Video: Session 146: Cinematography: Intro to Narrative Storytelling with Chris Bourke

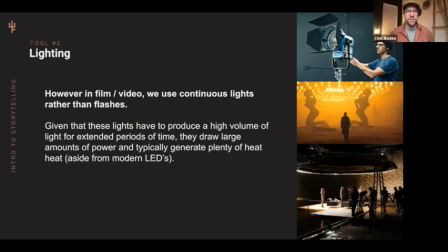28:25 so much down with a gel. But fortunately, there's been a bunch of LEDs that have come out recently, like Aputure is a big brand now. And a lot of these fixtures are bicolor, which means just with the dial on the back, you can change it from tungsten to daylight or land somewhere in between if you're filming
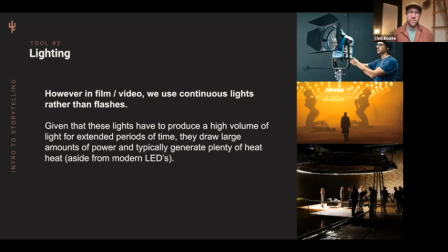28:44 with fluorescent lights that are maybe 4,500 Kelvin. them um so now thankful for leds that aren't hot to the touch they don't burn a lot of power and they're bicolor so you can change the color temperature on the light itself that's those are kind of where i
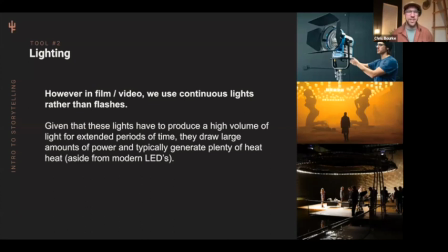29:00 would encourage y'all to to be looking forward because i think the days of hmi and tungsten those are kind of in the past now um and leds are cheaper they're working better so if you find yourself uh you know near a rental house maybe pop in and ask if you could check out
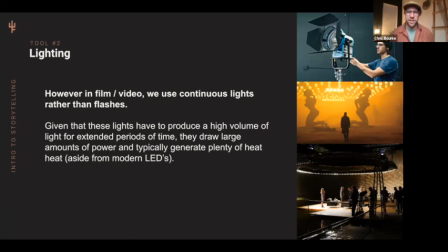29:16 an aperture light or a titan tube is another one and those will really hopefully get you excited about what we're able to do with some modern video lighting systems
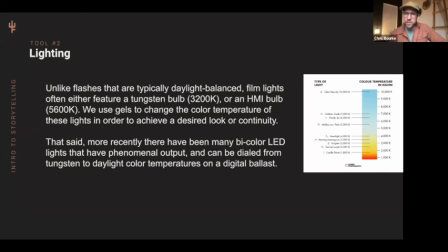29:28 so kind of running over those two things that we just talked about this white balance scale on the right the key takeaway from this is for strobe work on the steel photography side we're really used to daylight you
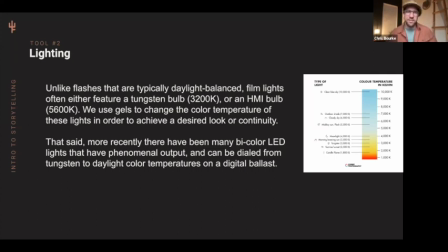29:42 just have to be mindful on video if you're renting a tungsten light and then you're trying to shoot a daylight scene, you're going to run into some issues. So just be really aware of the color temperature of the lights that you're using when you're starting to dive into video because it becomes a little more pronounced than in the still photo world.
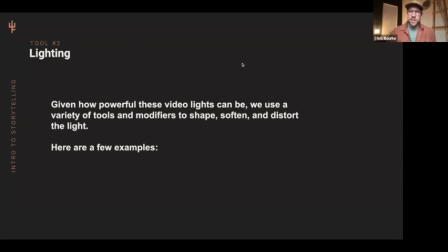30:02 And now to discuss, you know, what happens in front of that light. We put a light up on a stand. We're still going to want to probably shape it, soften it, distort it, just like we do in still photography with a soft box.
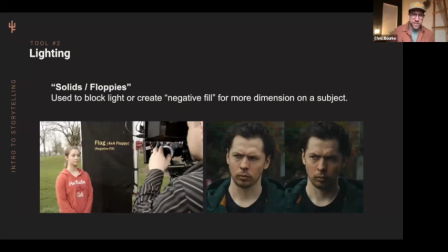30:14 Here's a few ways that we do that. some solids or floppies or what we see here in this left photo it's essentially a four foot by four foot sheet of duvetyne or black cloth that has another four foot sheet that can hang down and we use that a lot for blocking lights or
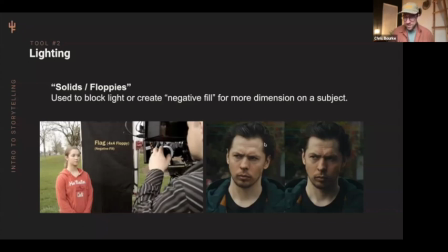30:31 for negative fill like in the bottom right you can see this unnecessarily angry gentleman is pretty flat lit on the left and then on the right He's got some negative feel from a floppy on the right side of our frame.
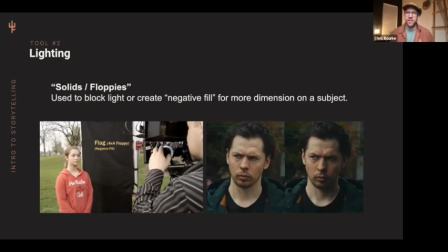30:45 So that just adds some contour and some shape to the shadows and just helps give, you know, it communicates a mood. First off, I think it aligns with the spatial expressions better than being flatlit. But it also just gives a dimensionality and a certain depth to an image that helps it feel more cinematic.
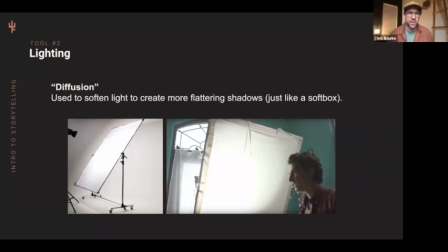31:03 Second off, diffusion. Again, this is just like a softbox, but in video, since the lights are usually pretty huge and they burn bright, we can rarely attach something to the light like we do a softbox on a photo strobe. So oftentimes our diffusion is in a 6x6 or 8x8 or
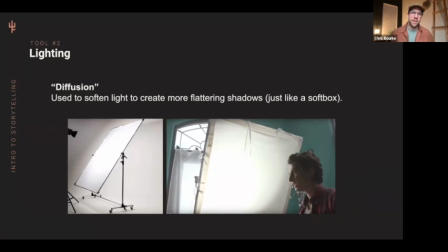31:22 12x12 foot panel that's just stretched in a metal frame like this. So I think the one in this photo is called light grid. That's a common diffusion that we use, light grid or full grid or muslin. But those are all ways that we just kind of soften the quality of light and create nicer shadows.
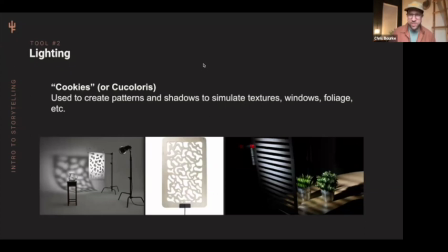31:43 Cookies. This is a fun one. I didn't believe they were called this. I thought my professor was just picking on us and seeing what we believe that they told us. But they're really called cookies. It stands for cuculaurus. and these are used to create patterns and shadows to simulate textures like windows foliage etc
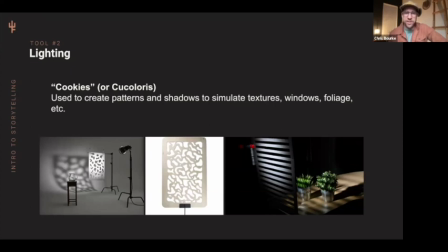32:01 and we use these more often than you think and if you think back to a lot of film noirs like Maltese Falcon or even Citizen Kane there's a lot of these grand shadows cast on the wall that make it look like there's a huge you know window pane just off screen or there's blinds like here on the right photo.
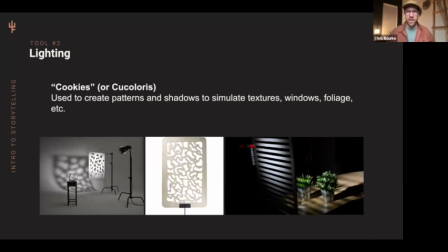32:21 So this is kind of qualified as a modifier that you put in front of the light to help cast a certain texture or shadow pattern.